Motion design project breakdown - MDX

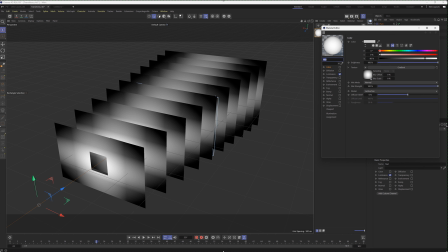[28:56]
And then for the material, I just added a simple luminance again, but a simple gradient all around it. If I click on this now, you can see this is a simple gradient I added so that I can see the edges. So the edges can actually give the depth for transition. Yes, I have a camera, so let me zoom out.
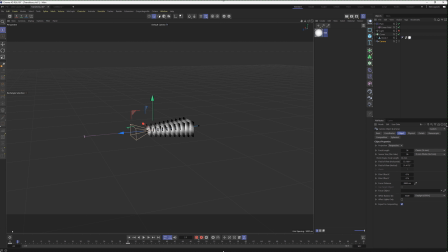[29:15]
Okay, I think the camera is somewhere in the middle, so let me just pick this back. Yes, so this is the camera, right? Okay, it's actually coming from this angle. Okay, great. So this is the camera. All I did was to just animate the camera to come from behind and into the main scene itself.
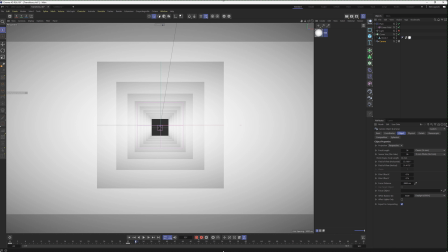[29:31]
So we're going to the camera. This is what I will have, and you can see the effect of the gradients, right? And that's what is giving it this, right? So basically that's how I get to achieve the transition, and I just print that out and then I did my compositing.
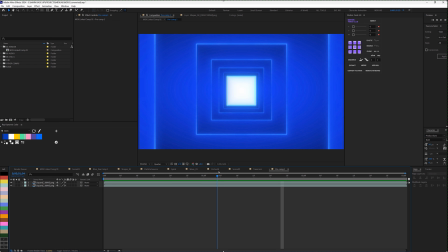[29:46]
So basically I brought this in, and I don't know why I have double of that.
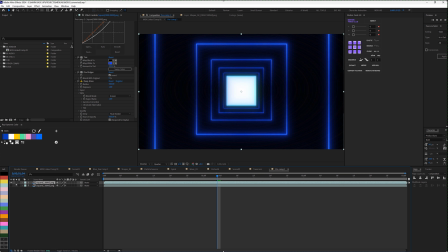[29:51]
Oh, okay, cool. So I think I did something really cool here. So basically if I unsolo this, so so this is the normal one, right?
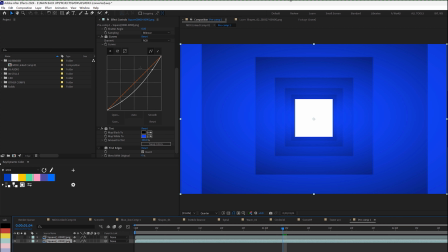[30:00]
And you can see that the first one has just, I applied curves to it to bring out the depth of the gradient, and I also tinted it so that I can have the brown colors. And then I was experimenting here, that's why I find edges, but I didn't use it on this.
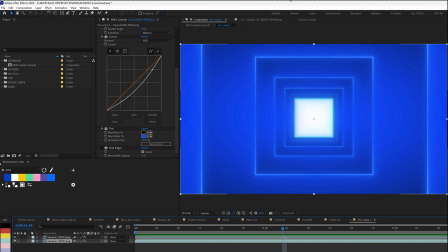[30:15]
So basically what I did was to duplicate it, and then this time around I now use the same effect,
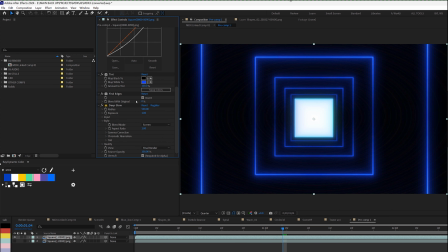[30:20]
but then I now use 5 edges as to isolate the edge, and then I added deep glow to it so that I can have something really cool going on here.
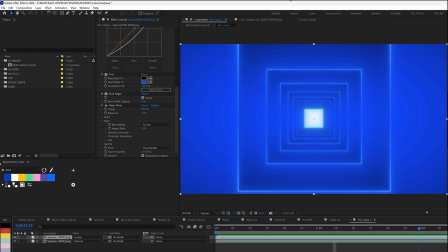[30:30]
So if I composite this together with this, make sure the blend mode for this is screen, as you can see here. Let me just try and adjust this. As you can see, a screen, and that's why I have something really cool like this, right? So, and that's how I get to achieve the transition, right?
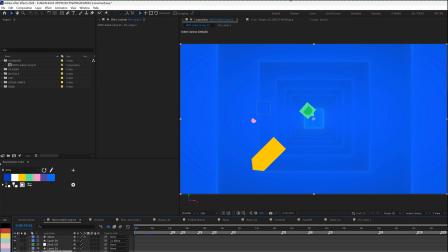[30:48]
The transition is in way shorter, and then basically all I did was to just,
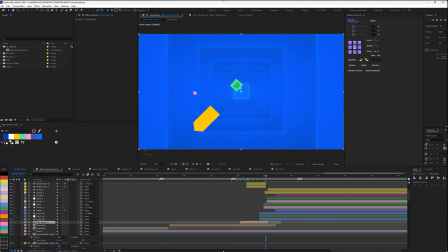[30:54]
for the logo animation at the end, I just add a simple shape animation here.
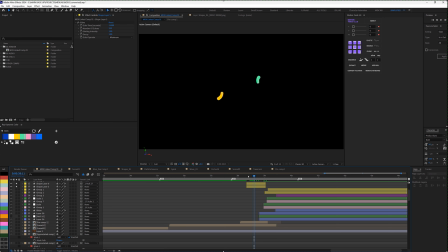[31:00]
So if I solo this too, right? So basically this is what I have: simple shape, animating the scale and positioning, and then to just join into the main logo animation at the end, right?
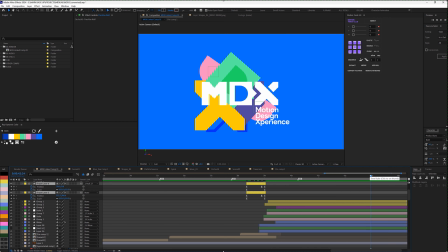[31:14]
Yeah, that's basically it. I really hope you guys learned something from this, and if you still want to dig in deep, you still want to know how I get to achieve some things that I didn't really cover, I would advise you, get the project files, and they can really dig in deep and see how I get to achieve these things, right?
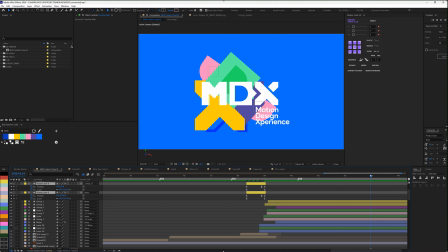[31:33]
Yes, by you getting the project files, you'll be supporting me, and just a token, and I'm pretty sure you would really enjoy whatever you see in there.
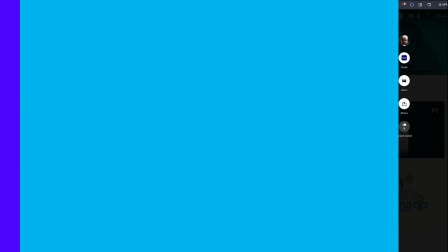[31:42]
So in addition, you can actually go to my Behance page and check the full project case study, and I'm pretty sure you will have a lot to learn from this, and also still check out some of the details I probably have left out. Make sure you check the link in the description. Hope you really do enjoy that. If you do, make sure you click on the thumbs up button. And of course, if you would like to see more of this, more project breakdowns, actually I'm going to be doing project breakdowns from now actually, but if you want to see more project breakdowns, please let me know in the comment section, and then I'll see you guys in the next video.